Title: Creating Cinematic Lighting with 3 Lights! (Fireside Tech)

What's going on, everybody? It's the Creative Fro checking back in for another episode of Fireside Tech. I hope you enjoyed your week and are ready to learn something new, because today I'll be diving behind the camera and be showing you how to set up 3-point lighting.
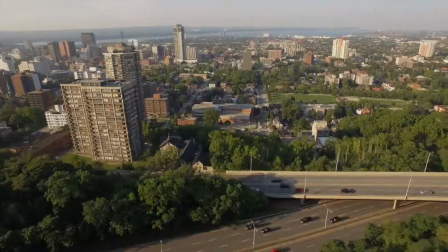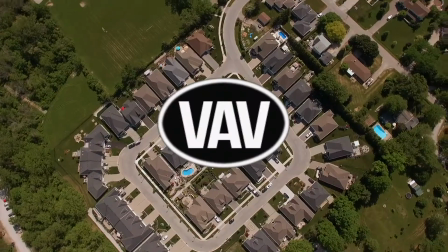Now, if you didn't get a chance, this past Wednesday, we posted a video going over what 3-point lighting is, how it works, what I wish I knew, and why you should use it. So, if you want to pause this video and go check that out, that might be a good idea, and then come back here, and you should be all set to speed. But before we dive into today's tutorial, don't forget to hit the big red subscribe button if you have yet to already, and also turn that notification bell on just for fun. So for today's tutorial, all you're going to need is 3 lights. I'm going to show you how you can go about placing them around a scene so the shot ends up looking more cinematic. Without any further ado, let's jump behind the camera and show you these lights.
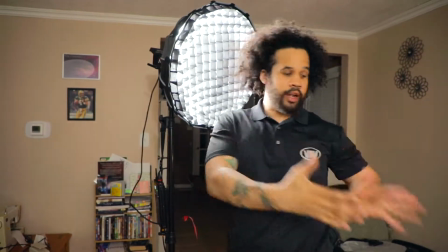1:01 So right behind me I have my key light, and this is my main source of light that I'm going to be using to light up this scene, and it's the source that I always use when I light up Fireside Tech.
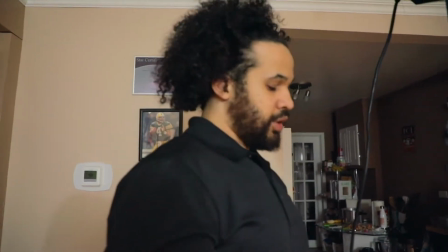1:09 With the aperture 120D, you can set the intensity of the light. So in this situation I like to keep it at 60%, and I have a mini dome attached to here,
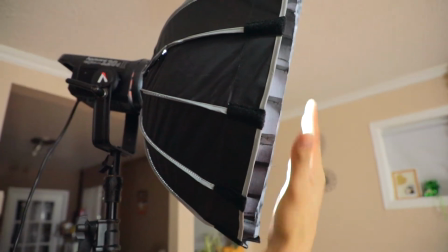1:18 so we have a grid on the end which helps really direct the light to where I want it to go,
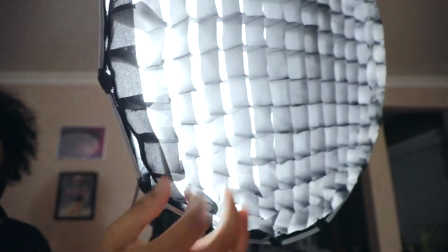1:23 and we have a diffusion right here, this white piece, and that is what helps soften up this light and gives it a nice soft cinematic feel.
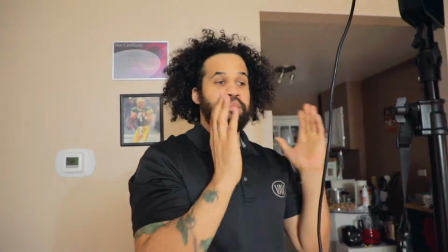1:31 So this light is pointing at a 45-degree angle,
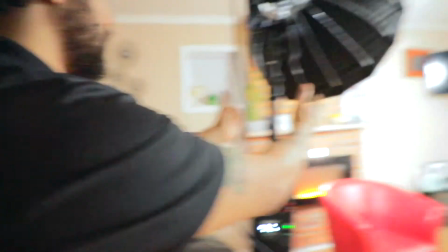1:34 so if you want to come around this way so you can see how we're directing in front of the fire. So this light, 45-degree angle at me,
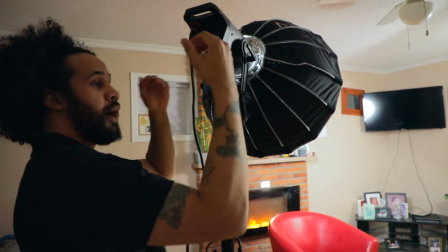1:41 have it a little bit higher so it kind of mocks the sun. Since the sun is up high, we want to get our lights as high as possible and shining down on us.
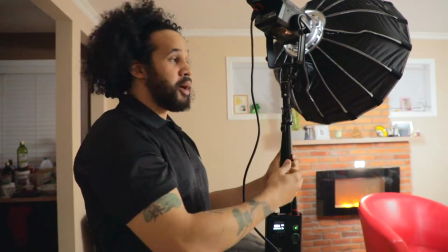1:48 You always want this to be the brightest source that you have in your lighting setup. And this key light's about 2 feet away, I'd say 3.
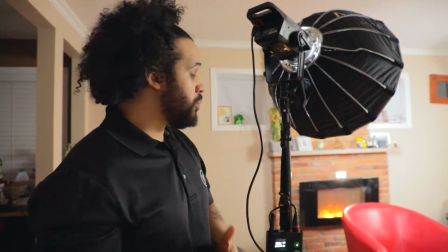1:54 So really, however far you want to put it away, that's up to your creative style. But I would say start from anywhere from 2 to 3 feet, even 4.
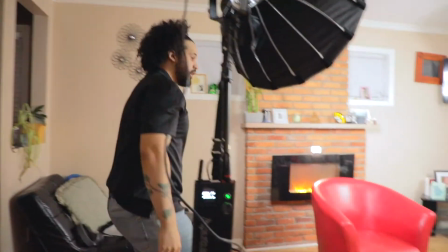2:01 Since we have this light down, I want to move to our second light. That's our fill light over here. So here we have our fill light, and this is actually our backup light.
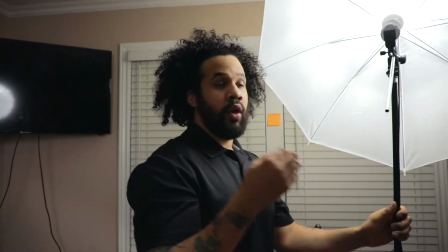2:08 For a long time, this was the only light I was using for What I Wish I Knew Wednesday and Fireside Tech.
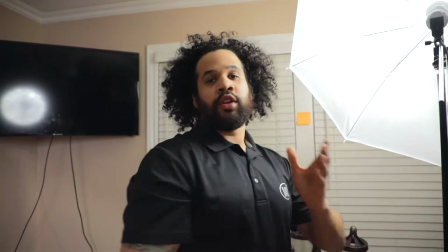2:13 So now we were able to put it as the fill light rather than our main light, and I do like this a lot more because I'm getting a way more evenly lit scene.
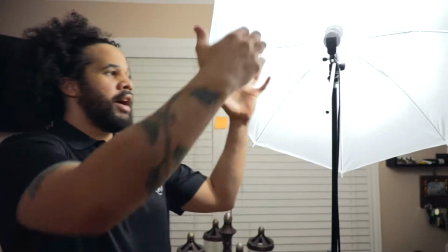2:22 So how this works is I have this again at a 45-degree angle,
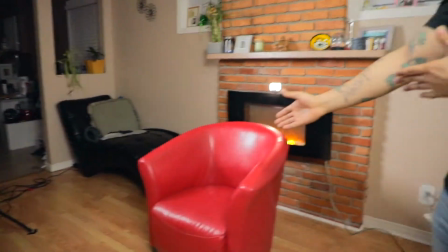2:25 about 2 or so feet away from the chair over there, as you can see where I sit for every Fireside Tech episode.
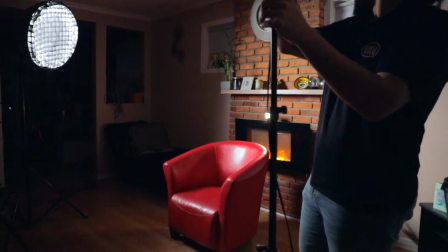2:32 And what we have is this umbrella that's shining the light over there. So if I turn this light off, you can see the difference that it makes by filling in that other side of the chair.
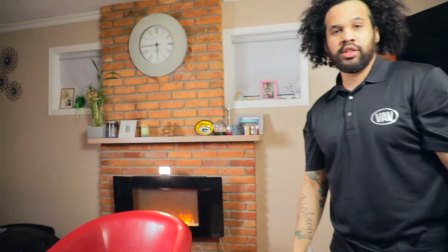2:42 And this light, you want to keep it to be a little bit more of a dim light.
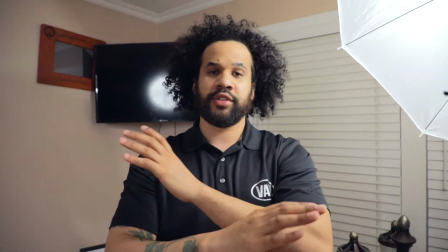2:47 You don't want it as bright as your key light, because then your subject's going to be overexposed, and we don't want that look.
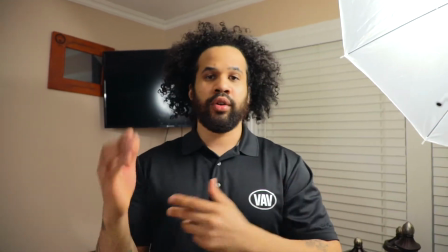2:52 That's all there is really to it for the fill light. Like I said earlier, you can use a reflector or a bounce board.
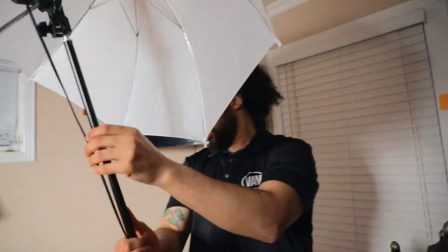2:57 Say we didn't have this light on, I could take this here, and as you can see, I can kind of shape a little bit more light into the scene.
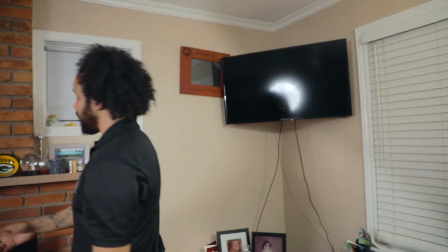3:05 Moving on to our last light, and I just recently switched this up because I used to put this light behind the fire to light up the VAV letters I had in front here.
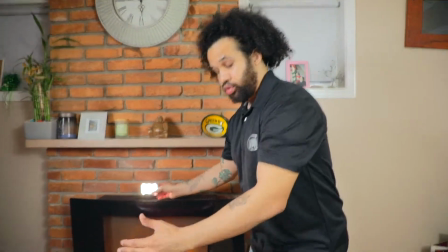3:14 But now my setup is I have this chair more in the middle, so you don't really see the letters.
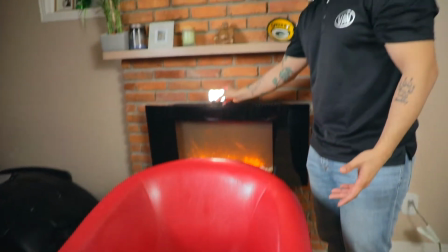3:19 So I'm gonna keep this light this way behind me.
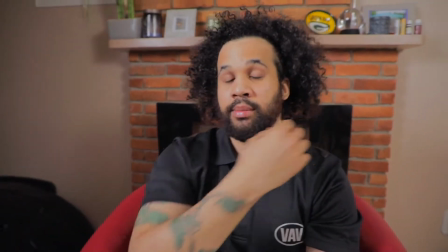3:22 So when I sit down, this light helps with the definition in my hair and my shoulders to really separate me from the background.
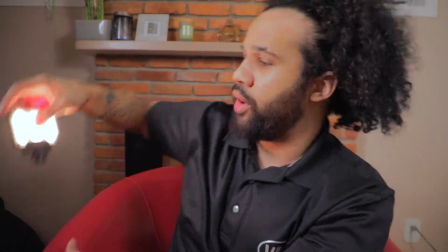3:29 It's a small mini light, nothing too crazy, but it really helps get the job done. So until we upgrade to different backlights, this is what I'll be using for now, and it does get the job done. So as I said earlier, it doesn't matter how many lights you have. It's about how you place them and what look you're going for. So why don't we put this camera back on the tripod, and I'll show you how each light looks when it's turned on, so you can really see the difference of how these lights affect the scene. It's very dark in here, but right now what I'm gonna do is get the key light turned on. So here's the key light.
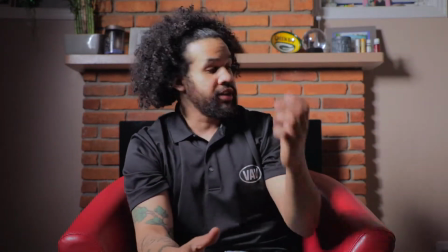4:00 As you can see, there's a lot of shadows on this side of my face, and it's very dark in this area, so that's why we need that fill light on to really help fill this area up.
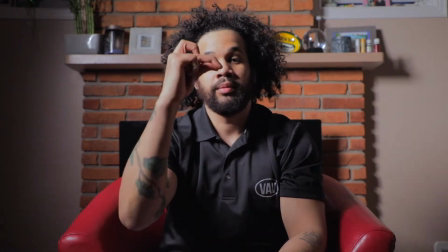4:08 So let's turn on the fill light. And here's our fill light.
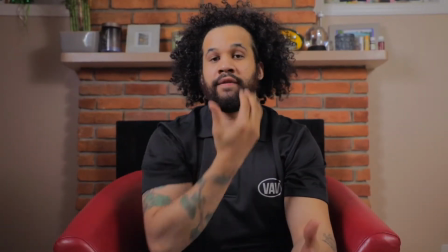4:12 As you can see now, the scene is getting a lot more brighter, and the side of my face here is more evenly lit, so it doesn't look so ghoulish.
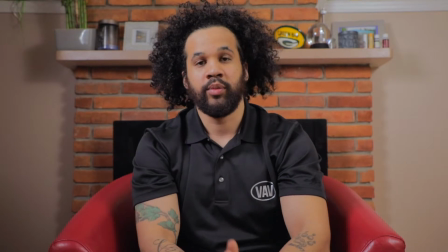4:19 Now let's move to our backlight and let's see the difference. So backlight on.
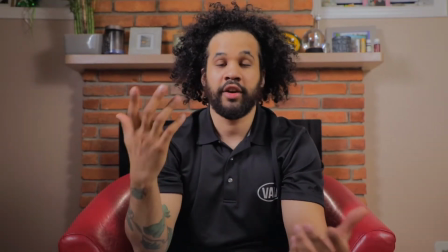4:24 And there's our backlight.
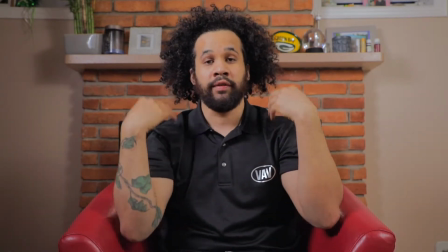4:25 Now I'm getting more definition around my silhouette, and this helps separate me from the background, so your eyes become more drawn to the subject, which is me, the Creative Fro. And this is the lighting I use for our Fireside Tech recordings. Practice playing around with these lights, see which combination you like the best, and keep doing practice shots and practice tests, because that's the way you can find out what you really like for yourself and begin to master your craft at lighting up a scene. Please like this video if you did, comment down below if there's anything you want to see for Fireside Tech,
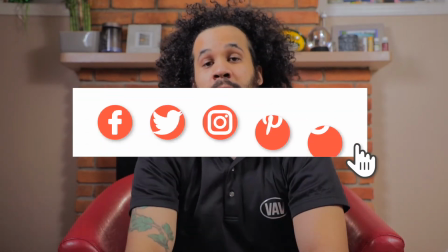4:55 and share this video if you think it could help somebody. I hope you enjoy your upcoming week and crush it. I can't wait to see you next Sunday back in front of this fire again. It's a Creative Fro, and I'm out.